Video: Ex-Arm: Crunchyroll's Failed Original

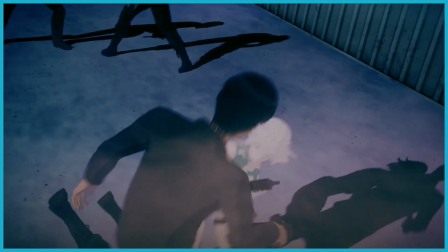Other times, characters will just stand there and wait for their turn to get beat up,
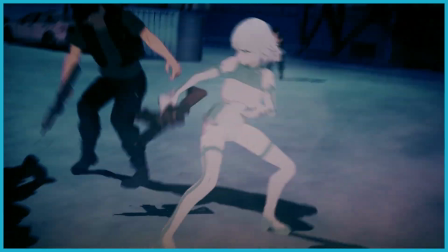going in one by one like an old school kung fu movie, or your average bronze League of Legends teamfight.
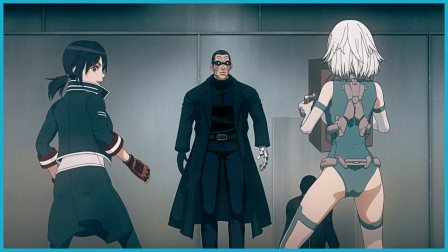Hell, sometimes villains will just straight up watch our main characters get away, making no effort to chase after them.
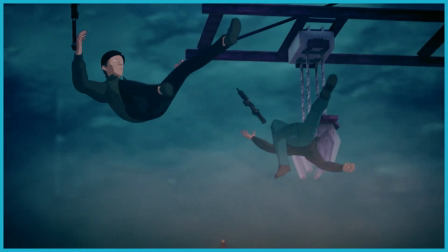Physics and gravity don't seem to be consistent either, and at times seem completely non-existent.
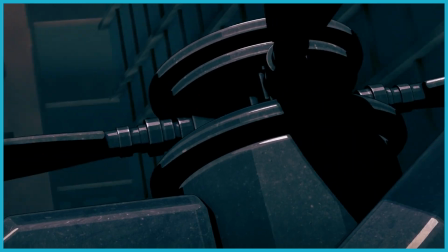I get it, it's science fiction and it's anime, the rules are going to be broken every once in a while.
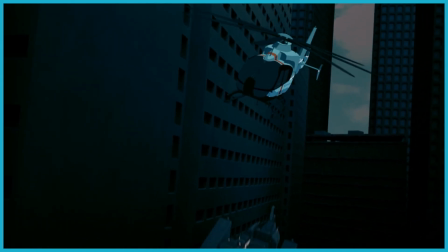I know something like this helicopter flying upside down,
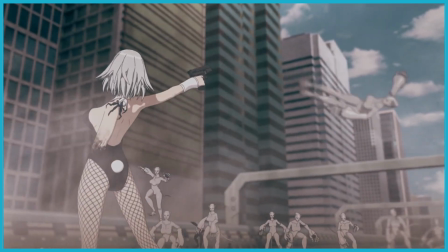or these weird copy-pasted sexy catgirl robot things dropping down to the ground instantaneously is easy to laugh at,
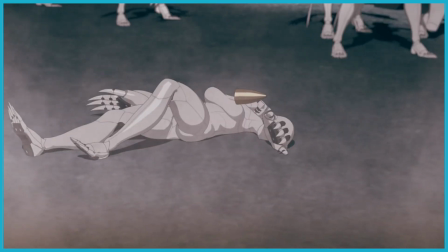but I don't know, a line needs to be drawn in the sand at some point. Sometimes it's not even the action itself that makes it unwatchable.
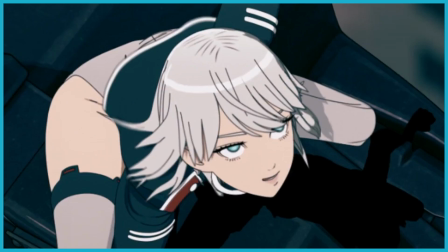The slow motion and random transitions slash zoom-ins make most action nauseating.
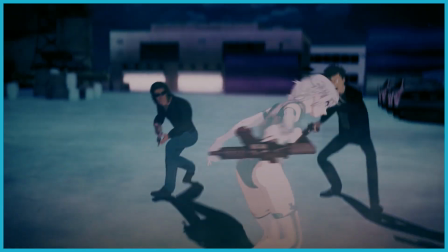The random camera movement and excessive amounts of motion blur really don't help much with this either.
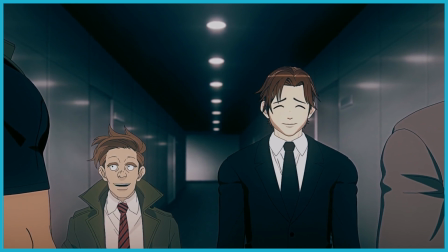Oh yeah, this fully 3D anime for some reason has this weird clash of 2D and 3D characters existing in the same space.
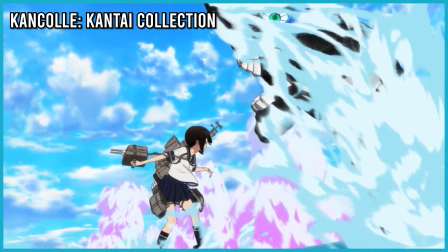Now it's obviously not impossible to incorporate CGI and 2D animation together and do it well,
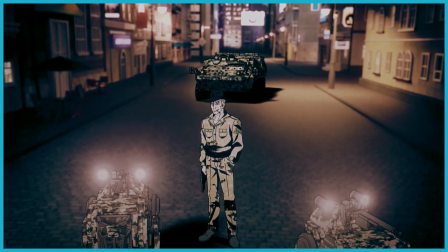but whoever composited this anime clearly did not know what they were doing because it looks awful.
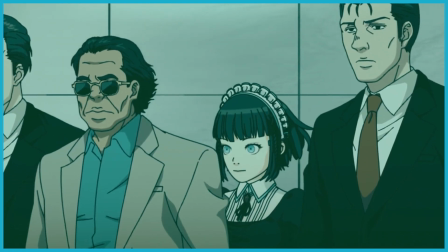While neither look good, I think it would have been far better to just stick with one or the other.
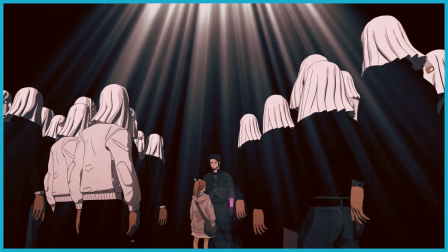Mixing the two together in this particular way takes me further out of an experience I was struggling to keep myself in.
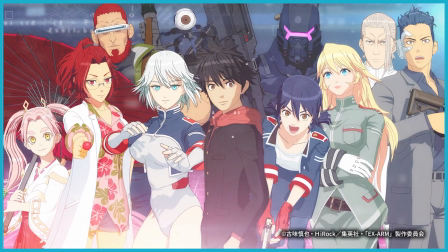Now, the character designs themselves aren't terrible, but the clunky model they're attached to are.
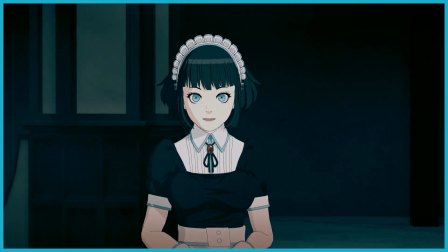The models have this unnerving thousand yard stare that burns into your soul, which they turn into a plot point, by the way.
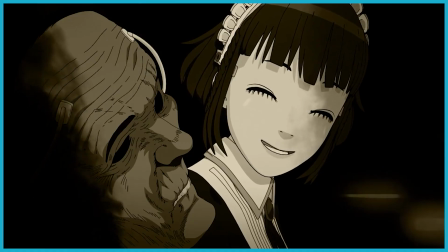You may think I'm joking, but I'm not. That's something they explicitly brought up in the end stretch.
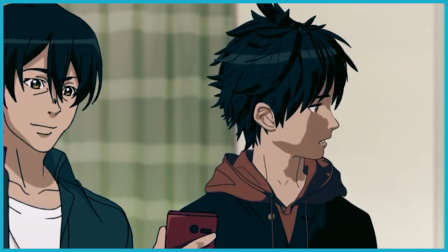Anyways. The shadows cast on the model's faces look off and ugly. Characters often default to either this creepy grin or just straight up emotionless,
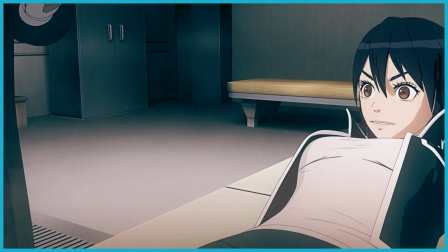which makes me struggle to take serious, depressing, or life-threatening moments with a straight face.
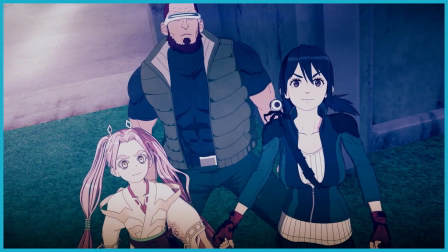At most, their eyebrows will move to express despair or anger, which looks exactly the same in most scenarios.
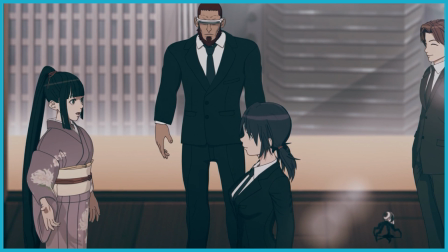Other times, if characters are not the central focus, they'll rest in these A-like poses, with their arms and hands open to their side.
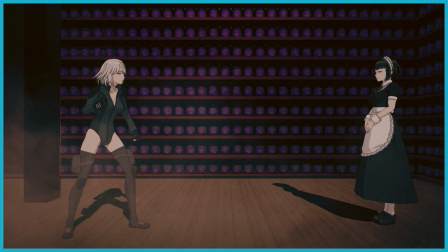Conversation is static and boring because all characters do is just stand there with their jaw moving up and down,
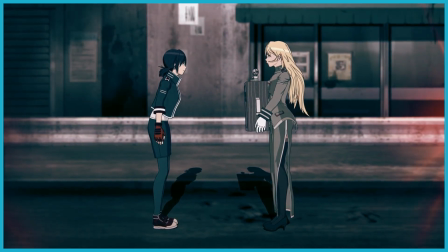with limited visual variation, expressions, or communicative gestures. Lip-syncing may as well be non-existent, and you see this kissing scene?
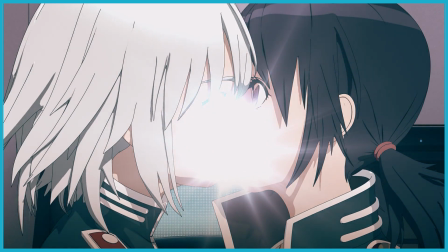Don't worry about the context, I promise you'll still have questions even after I explain it. And it's mostly fanservice anyways. See that blinding white light blocking the lips of Alma and Minimi?
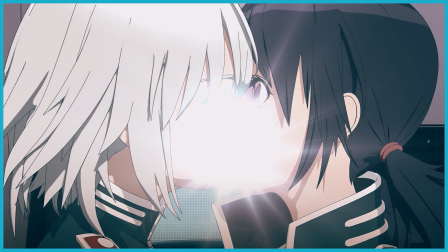I can almost guarantee you that the flash of white was not to censor the kiss, but was instead added to hide the heads clipping into one another.
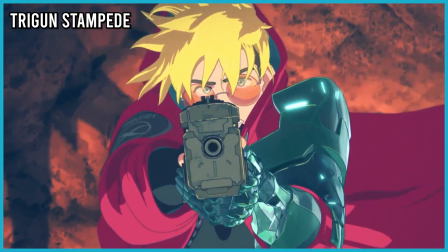It really helps you appreciate the tolerable or even great CGI in anime, realizing just how bad things could be.
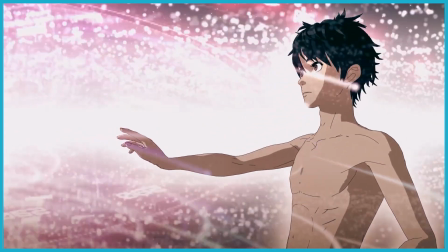Not sure if that's a bar worth setting, but I digress. If I have to give X-Arm any points, it's that the voice actors really did give it their all,
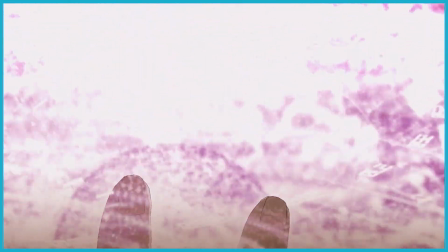and actually managed to breathe some life into these otherwise lifeless characters. The rest of the audio mixing is mixed at best, pun not intended.
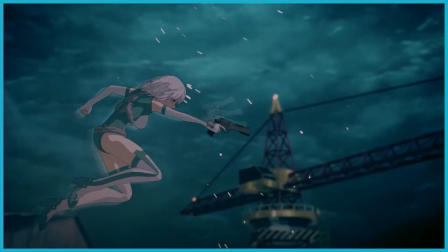Most sound effects are overly compressed and cheap. Gunfire will sometimes sound more like balloons being popped than actual gun being fired.
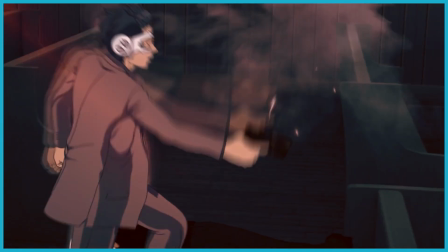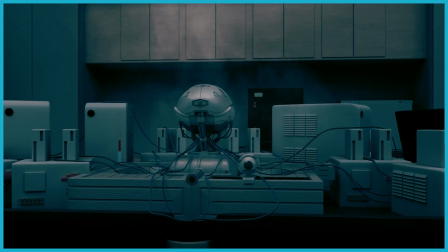There's zero vocal effects in Akira, despite his voice coming from a metal machine. and at times,
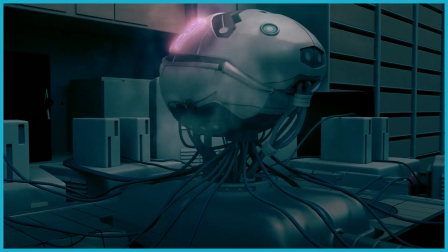sounds seem to be completely missing from the scenes they're featured in, an example being a lack of ambient fire crackling at a burning location.
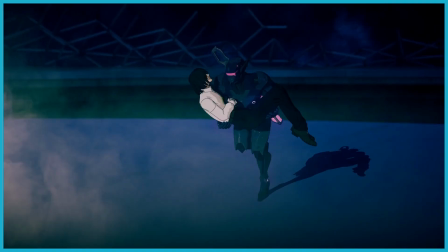The soundtrack is generic, not all bad, but does its job.
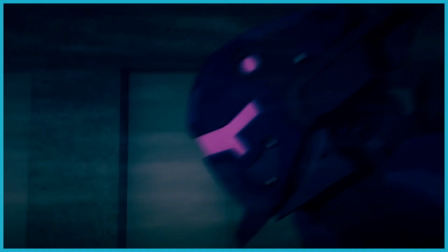That is, when it is present, because for some reason there are key moments where there probably should be music, but there's not.
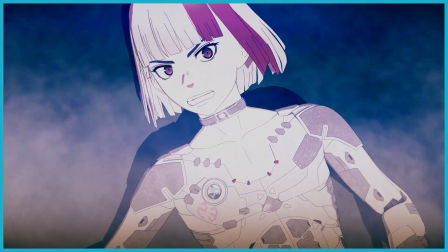Living this unnerving void in the soundscape that makes the constant character grunting all the more awkward.